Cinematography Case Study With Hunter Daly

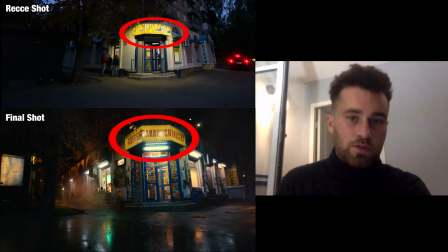It was meant to be set in New York. That was the vibe. So we're talking about all these things.
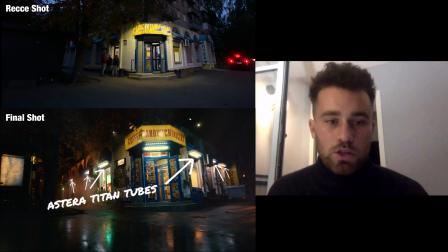You see we've installed these practicals here, which are Astera tubes in each window. And we decided that we wouldn't have them in every window, so it sort of had this impression of being a bit more run down,
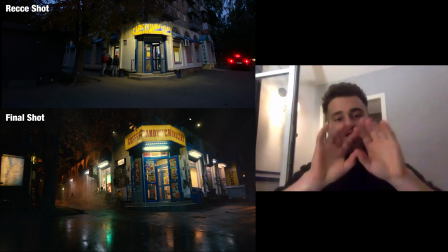like a bit more imperfect, rather than having a tube in every single window. And we're also talking about the mood. I'm sending photos like this.
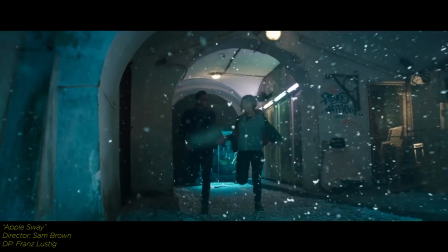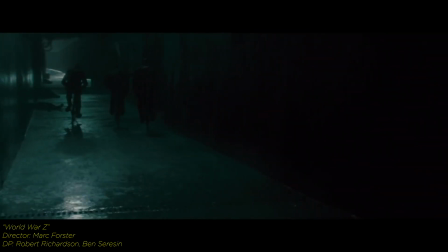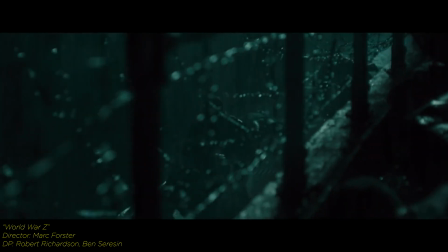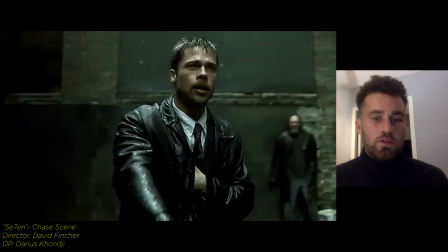This smoky shot from 7, I think, is here, right?
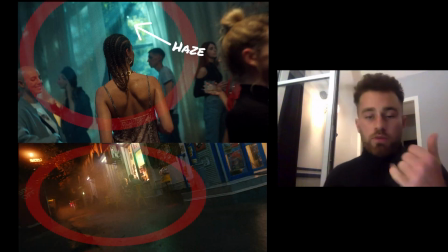And so we're making sure we only have haze, but we have something that's more like a smoke machine. So it's like a sewer in New York. We also talked about having a wet down, which is the water you see here.
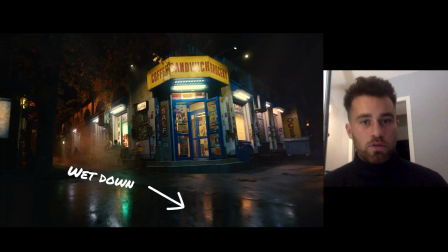They've got to bring a fire truck to make water on the ground here.
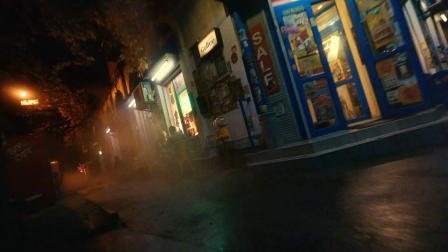And the reason you're using the wet down is to give this impression of like just more texture to the shot.
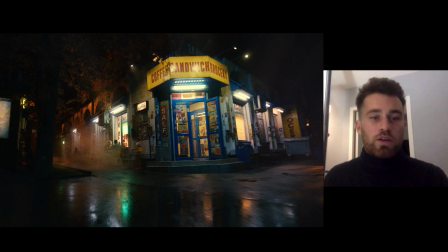If you, for example, look at this recce photo, it's interesting, but it's not as interesting as having the water on the ground.
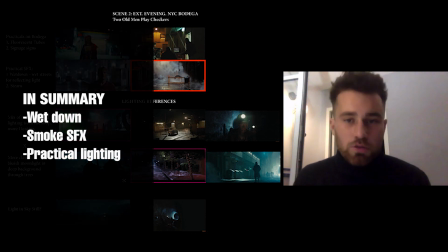On this kind of project, on any project, you're working first with your references, which we've discussed.
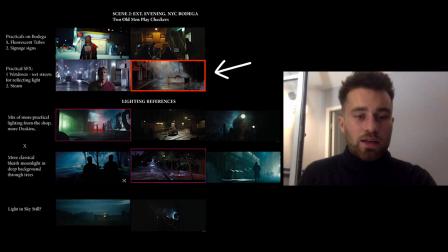So we're talking about New York smoke. We're talking about wet down, so the lights are reflected and it gives more depth to your scene. We're talking about practical awnings and things like practicals in the shop, fluorescence. And then these are references from BMW, shot by Khalid Motaseb.
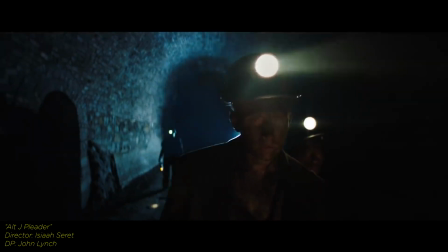This is from the same Alt-J film, that blue backlight.
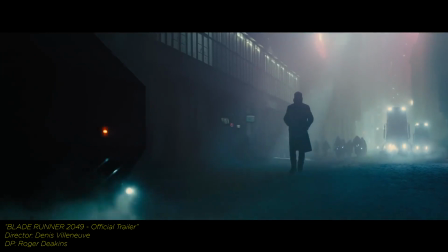And this is from Blade Runner 2049. This is from La La Land.
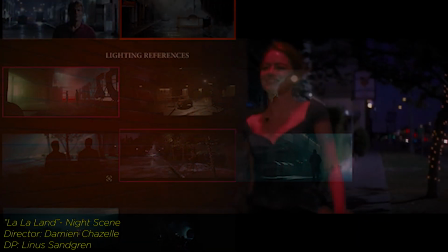I love the 18K that's sort of hung above the trees there,
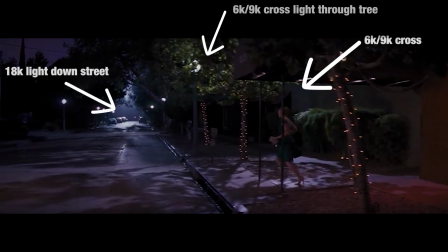and then the one that's coming from here that's sort of separating the scene so well.
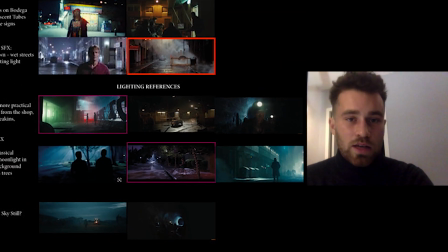I think it's really important to have deep depth in your night scenes, and this is why I suggested these kind of things.
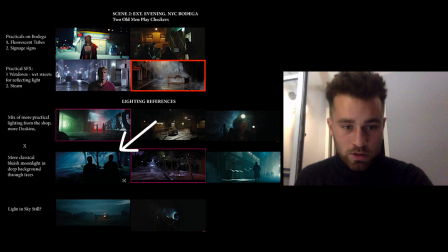This is from First Man, also shot by Lena Sangren, and you see these rays are just so amazing.
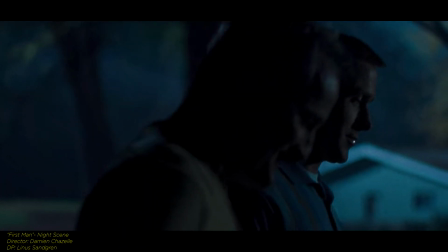It's one of the best night scenes I've ever seen, like ever, I think. Just most beautiful night lighting.
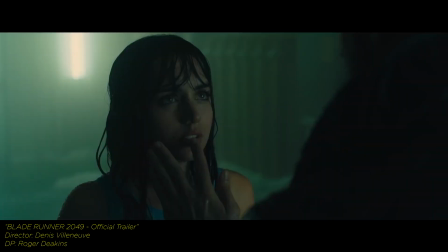Again, Blade Runner they've got lots of practical elements. This is a heavy VFX shot for sure, but yeah, so these are the kind of things I'm suggesting to the director based on all these references we've been looking at here. So I provide this kind of document to everyone.
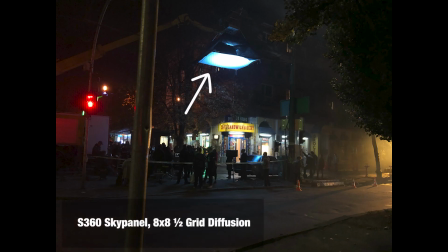I'm talking to the gaffer about what kind of lights we might put on it. So yeah, also one part of the recce process is that I'll do on every shoot is an extensive testing of every shot and angle,
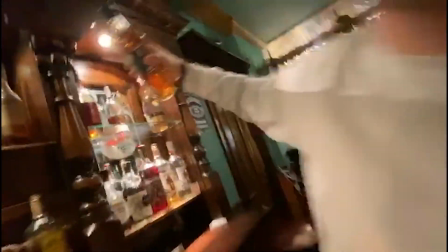so we can understand and communicate via the shots what we might see and what we might need to hide things and where the directions were coming.
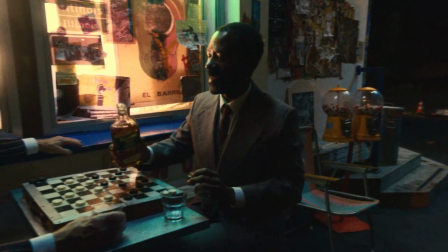So you can see how we've lit this to have that backlight on the hair here,
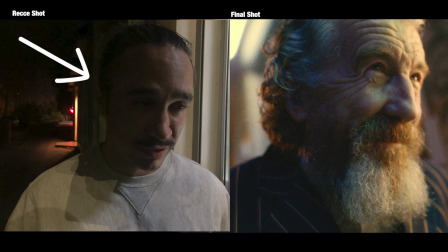whereas this wouldn't have occurred via this. Then this key light that's on the face here, that's sort of a bit of a rubbish in-between light here, and it's quite all these sharp shadows here, and there's multiples of them.
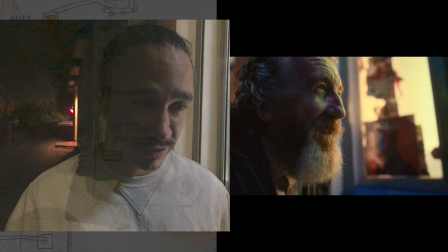We replaced by frosting the window, which had posters in them, and we're putting a 2K straight into it.
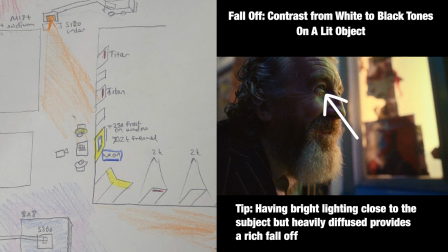So you have this big glow in the eye here that comes from having a light source close and diffused.
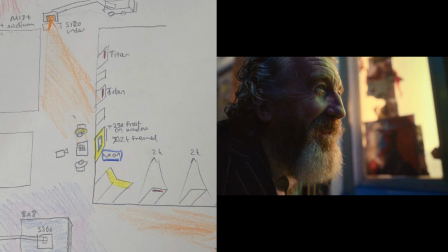We then used the neon practical in the window to provide the green-blue that's coming from the key side as well.
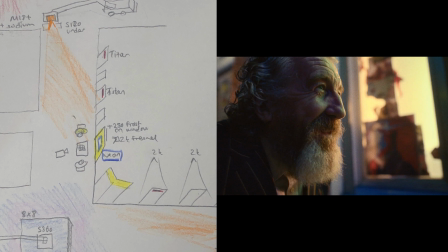So yeah, there's an extensive prep process, and good luck cutting all of that. So the final scene that we did a lot of prep on is the party scene.
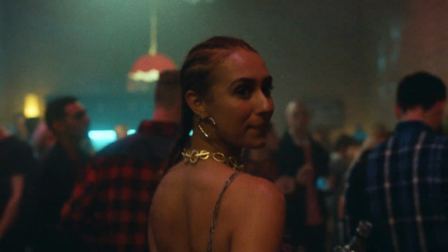Winter sun, summer rain. See, these differences don't exist, and they never did.
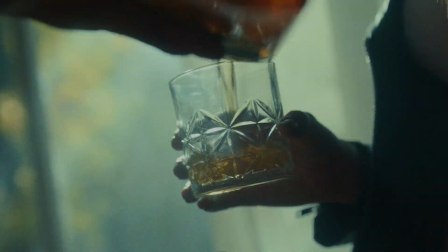Time, space, distance, it's all relative. Think about it.
So I'm getting a shot like this. The party scene, we want it to be very cool and interesting. So I'm getting a lot of lighting references from the Euphoria shots I sent you before.
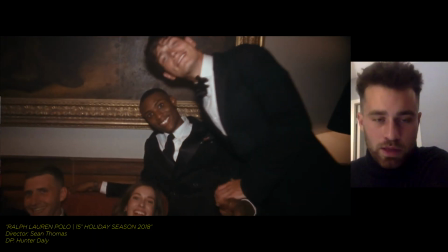Here are some things I did in Ralph Lauren.
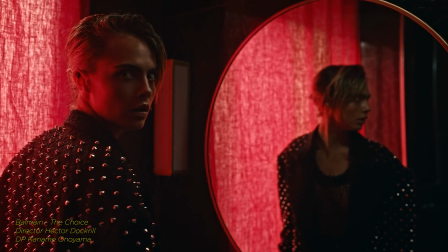This is a film with Cara Delevingne for Guerlain, I think, or something like that, or Saint Laurent. Talking about whether we would have curtains that have light, the color of the light that's coming through.
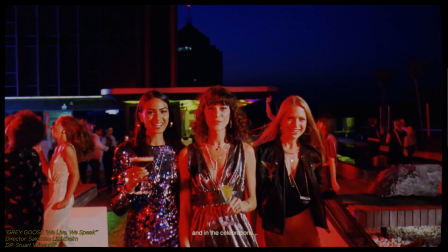Here's a film, Grey Goose by Salomon Lighthelm. You can see it here in the references, shot by Stuart Winekoff.
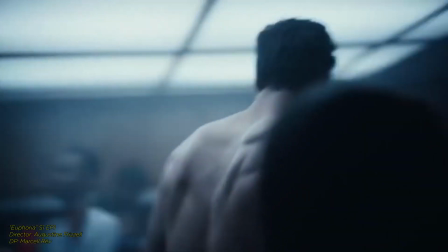Here's Euphoria. So these are the kind of references we're exchanging about how this party scene might look.
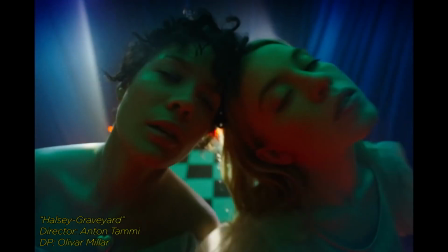So some of these references are from films like the Halsey video made by Anton Tami.
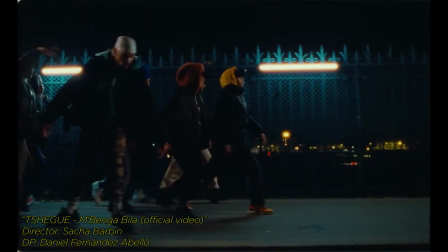This is a To Shang music video.
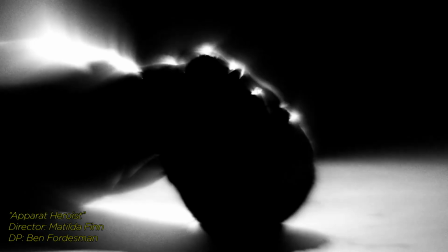Some night references, some references using the glow, that.
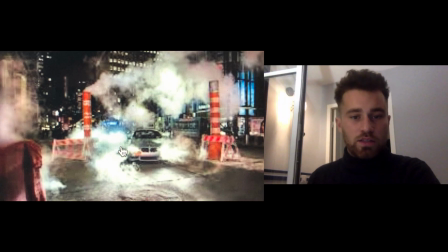Steam for the outside bodega. This is a shot from New York, of course.
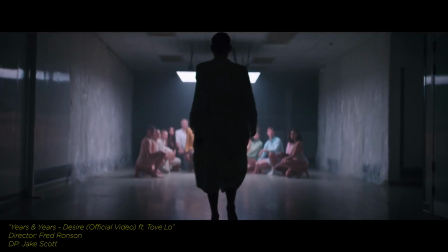This is a film, a music video I worked on for years and years, where we used a practical lighting in shot, because I was thinking for the bodega, for the party scene in the film, that we might use a practical installation, a bit like the installations you might see in
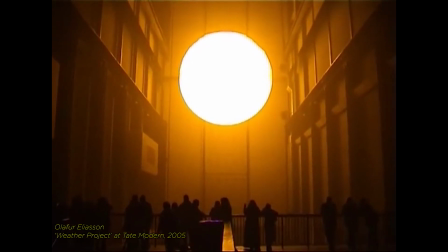an artistic installation in a Tate or something like this. This is the much referenced Oliver Eliasson sun shot.
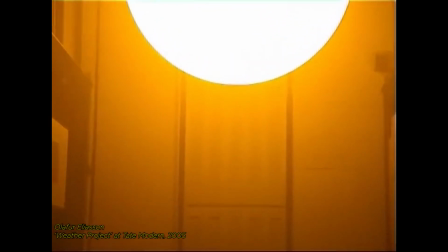So part of the shot planning process would be imagining things like this. So this is a sketch I drew based on the installation.
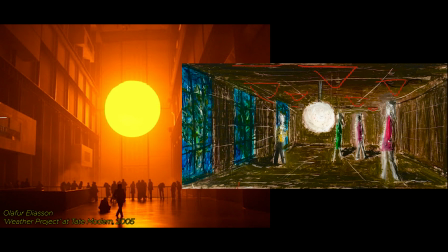And I thought it was interesting, for example, to have a practical installation rather than lighting you can't see that's coming from a mysterious place above the frame. So then when we got to Ukraine, which is where we shot, I decided to try and test it with a 5K
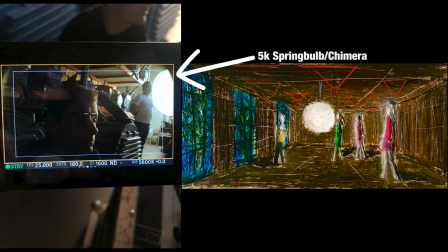spring bulb, a 5K chimera here, which is a round globe. But we found that the chimera wasn't in the best condition, so it wasn't really going to be suitable to have in the middle of the shot. So we're testing things like that. We went to the recce, the room, which is this.
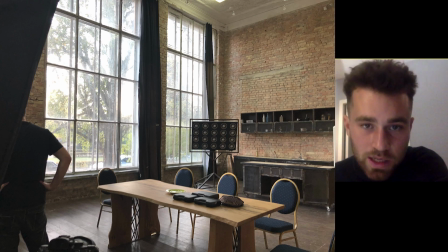These windows were very, very tall. I think the ceiling was a little bit higher. So we decided to go with references like this.
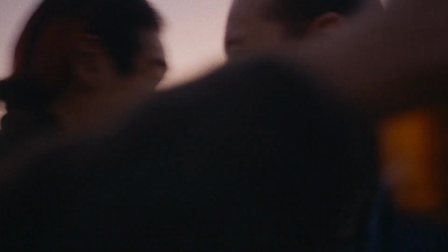And then the rooftop, we didn't plan very much for, again, in terms of lighting, but we certainly did a lot of testing.